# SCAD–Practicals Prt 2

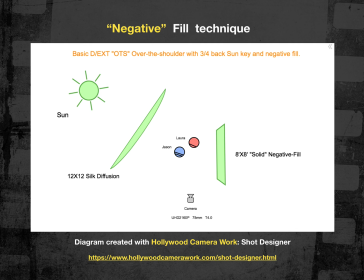1236s
The grips like to call them 8 by rag, 12 by rag, and then you just specify the fabric by saying, bring me a 12 by silk or bring me an 8 by solid. And we can make great use of the available light, and it's all about control, right?
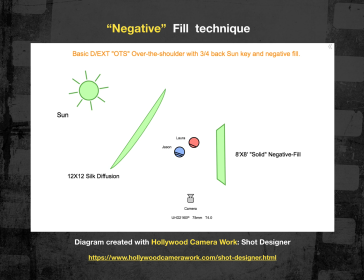1251s
We're just softening the sunlight so it's not quite so hard on the key side, and then we're using negative fill on the fill side to control and introduce a little contrast.
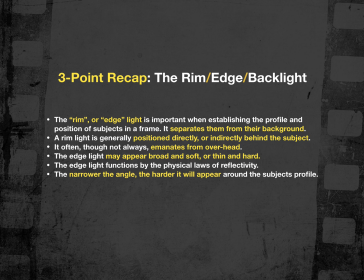1263s
Okay, so the recap is the rim or the edge light is important when establishing the profile or the positioning of the subjects in the frame against the background, so it separates them from the background. It's usually positioned directly behind them, but not always.
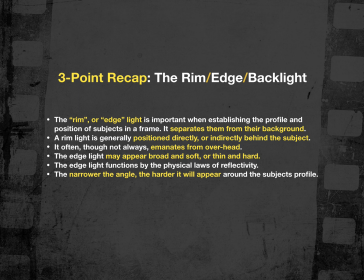1280s
It can be anywhere from 135 degrees off axis to the lens to directly behind and above the subject. Either way, it's mostly about providing separation, so however you want to achieve that is up to you. It emanates more often than not from overhead.
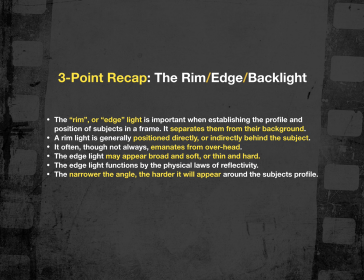1298s
It may appear broader or softer, thinner or harder, depending on the angle to the lens. So broader angles to the lens will have a wider, softer effect than angles coming from directly behind the subject in a real steep angle,
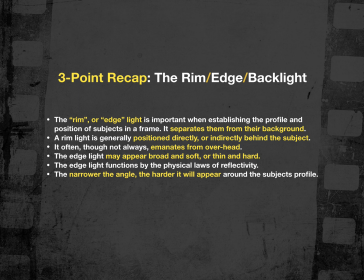1315s
where you get the maximum amount of reflectivity into the lens, and therefore it looks brighter and harder as a result. This is your edge light, and like I said, it's all subjective.
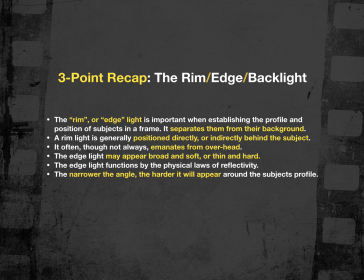1328s
You may prefer to shoot without them, but there are occasions where an edge light is really going to be appropriate, right?
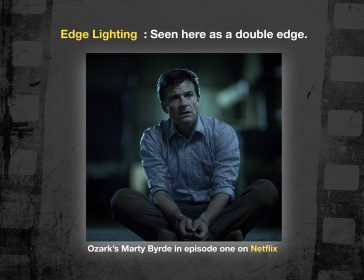1335s
So here's Marty handcuffed and sitting on the floor of a warehouse. He's just come into contact with his boss, who he's doing the money laundering for. He hasn't met him up to this point, and his boss has just murdered 2 guys in front of Marty,
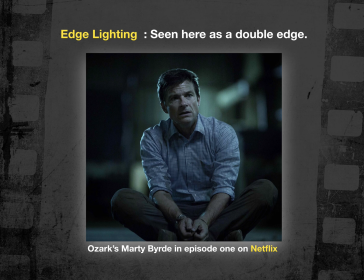1352s
and he's trying to convince or find out if Marty has been stealing from him, and whether or not Marty's going to be killed as well. So he's sitting there and he's waiting to find out what his fate is, and he's in a warehouse. It's a dark warehouse. There is some light going on in the background,
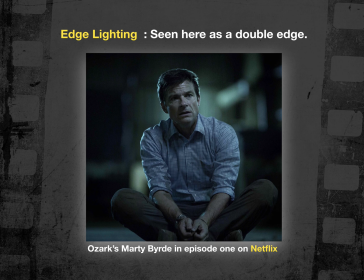1370s
but I think if you look at Marty's left shoulder and you can see where he's not getting much of his edge light hitting on that side of his body, or his left knee for that matter, the degree of separation you have against the background on his left side is far different than the separation you're getting on Marty's right side.
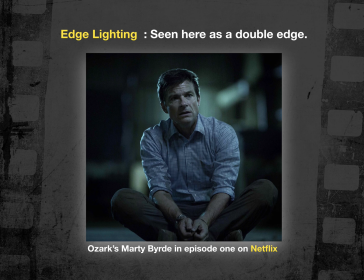1389s
He's got separation on his hair, on his shoulder, on his knee, and all of that is really helping to sort of set Marty off in the foreground against information and detail in the background. The background's all blown out of focus anyway, so we're not really supposed to be looking back there.
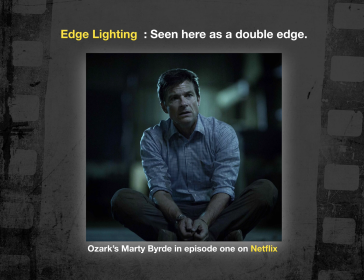1406s
The depth of field is reverting our eyes back to the foreground, but the separation helps for us psychologically to locate Marty quickly in the frame and start understanding and digesting the action that's taking place so we can keep up with the story.
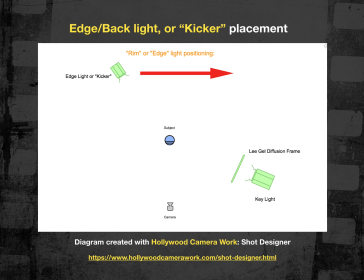1423s
Okay, so in a 3-point scenario, we've got a key light, and in this particular case, I've positioned it off camera right. I have a Lee gel diffusion frame in front of that light to soften it a little bit,
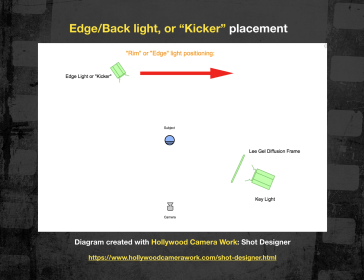1436s
and the idea here is have the edge light marked, and it's in the upper left of the frame. The nickname we give a light like this is called a kicker, and oftentimes the kicker can come from below, not from above, or it can come from above the subject and certainly from behind.
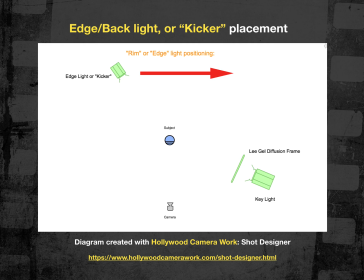1454s
So that represents about a 135-degree angle, and as we move that edge light in the direction of the red arrow, that's going to make the edge light thinner and crisper in appearance around our subject's profile as we move it from left to right across the frame.